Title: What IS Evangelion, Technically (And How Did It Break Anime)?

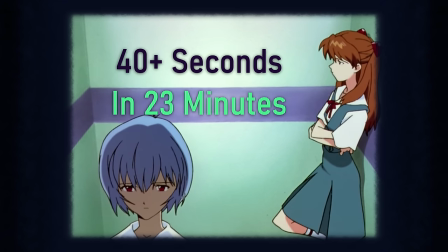[16:28]
Hard to ignore given their glaring lack of cuts, these shots, like this one from episode 4,
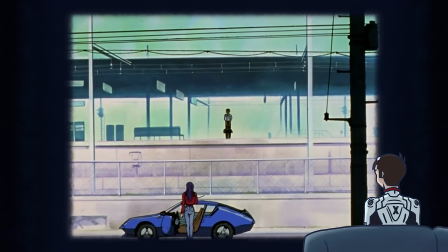[16:34]
offer more than enough time to wonder what these characters might be thinking, and then what you might be thinking these characters are thinking, and then realize you're thinking about what these characters are thinking. In this 43-second still shot, the show plays its first exercise in audience mindfulness,
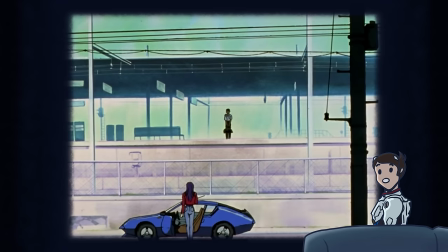[16:52]
purposefully breaking immersion and causing us as viewers to pay attention, wonder what the show is saying, and then realize we've created a thought loop in Wondering Why We're Wondering. Long static shots like this are nothing new to anime. In fact, it's a known trope, originating way back with the medium itself.
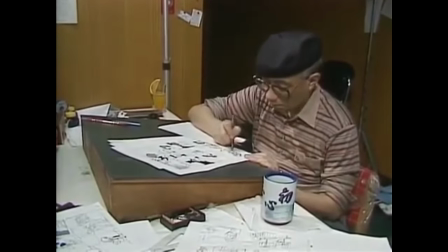[17:09]
In 1963, Osamu Tezuka, a revolutionary artist and creator of a small character named Mighty Adam ,
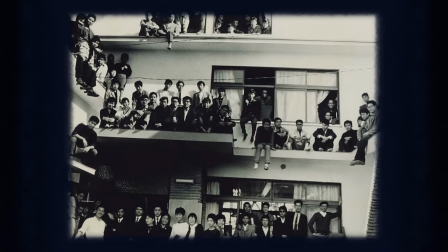[17:18]
turned his art house into animation studio Mushi. Unfortunately, Tezuka agreed on far too sparse a budget for his studio's first foray into serialized animation.
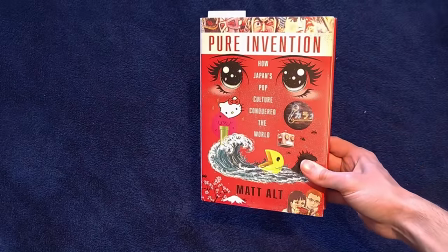[17:29]
In his novel Pure Invention, How Japan's Pop Culture Conquered the World, author Matt Ault recounts Tezuka's decision, stating,
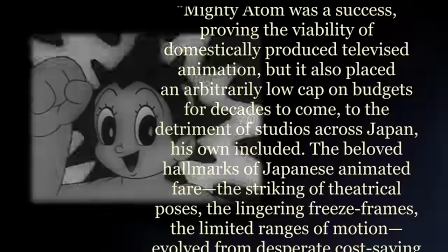[17:37]
quote, Mighty Adam was a success, proving the viability of domestically produced televised animation,
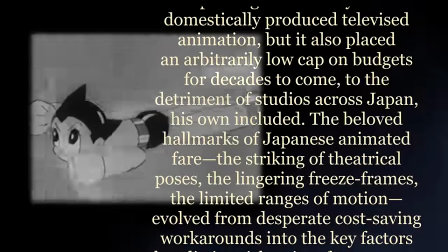[17:43]
but it also placed an arbitrarily low cap on budgets for decades to come, to the detriment of studios across Japan, his own included.
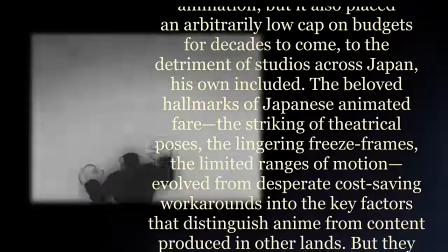[17:51]
The beloved hallmarks of Japanese animated fare, the striking of theatrical poses, the lingering freeze frames, the limited ranges of motion,
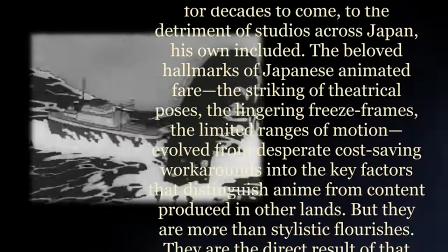[17:59]
evolved from desperate, cost-saving workarounds into the key factors that distinguish anime from the content produced in other lands.
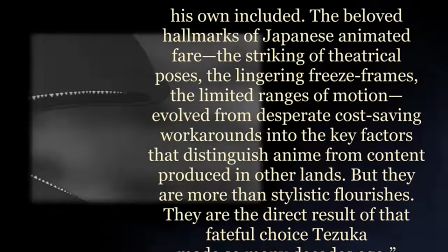[18:06]
But they are more than stylistic flourishes. They are the direct result of that fateful choice Tezuka made so many decades ago.
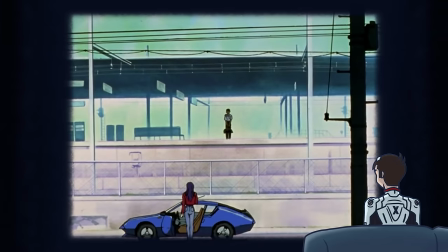[18:15]
What others have used as a crutch, however, Evangelion uses as a club. Instead of a cost-cutting measure, although it's also that. Evangelion takes a traditionally low-budget technique and uses it to reinforce not only the realistic passage of time an emotionally stunted teenager would take to formulate their thoughts,
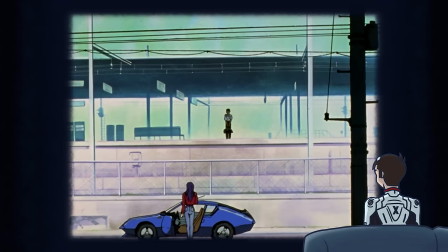[18:34]
but also make a meta-point of it to the audience by causing them to realize, really realize, what's going on here.
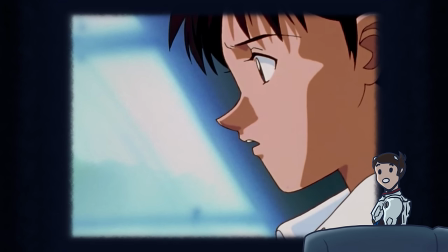[18:41]
It's not just enough time to breathe, it's enough to think, to digest and process what's just occurred and what's about to occur.
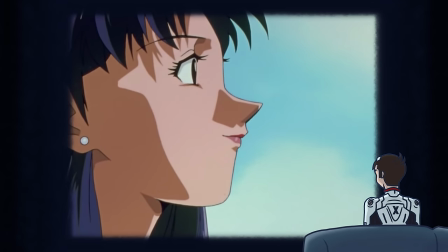[18:49]
The longer the shot holds, the more the anticipation builds.
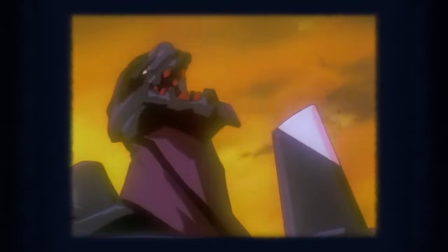[18:53]
There are double-edged edits like this scattered throughout the series, reused animation templates intoning a sense of perverse irony,
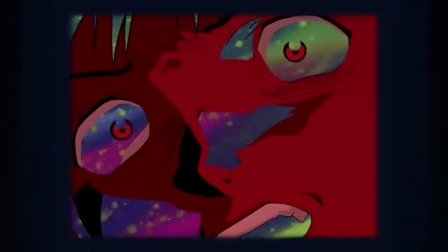[19:01]
or bathing shots in red until we associate the color with pain and isolation, or,
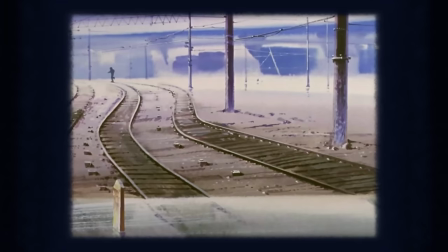[19:05]
possibly my favorite, arranging the frame in a way where characters move right to left to signal regression, weakness,
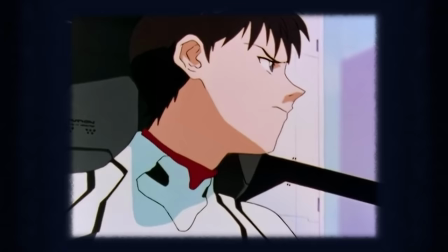[19:12]
fleeing, and the opposite, strength, positivity, and courage, when they finally turn around.
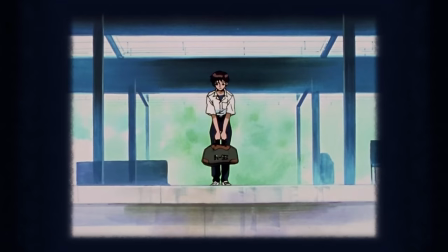[19:19]
Characters in this show say a lot they don't really mean.
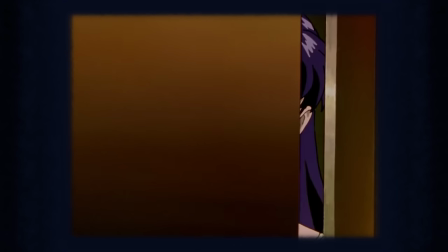[19:23]
Either veiling their hearts or untangling their thoughts, how they present themselves to others, even to themselves, is often obscured by performance.
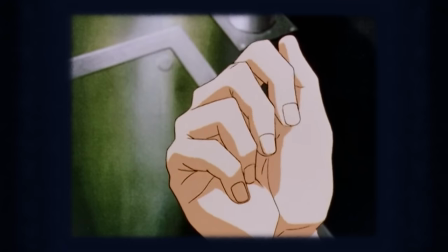[19:32]
But take a closer look at what we're shown, what the series itself is telling us, and you realize, in a game of lies,
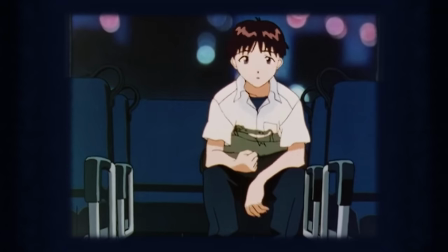[19:41]
that actions don't speak. They scream.
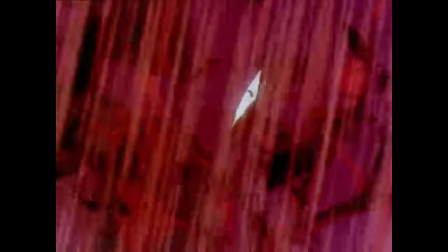That better be enough for you, cause I got nothing else. As much as I want to full dive into this show, there is not enough time in a single video to say it all. Several other motifs and brilliant editing tricks show up later, but I don't want to drag it out. I tried to keep this relegated to Evangelion's identity as a show, and what it says through that I really, really did, but let's be real. It's a show about a lot of things, and I can never cover it all. Not here, anyway. way. So if you liked this, let me know. I've got another script already written, deep diving into Act 1 of the series, and notes for the rest of the show that I'd love to share. Discord members get early access to videos, extended cuts, and some behind the scenes goodies, so if you're interested in seeing that, feel free to join us.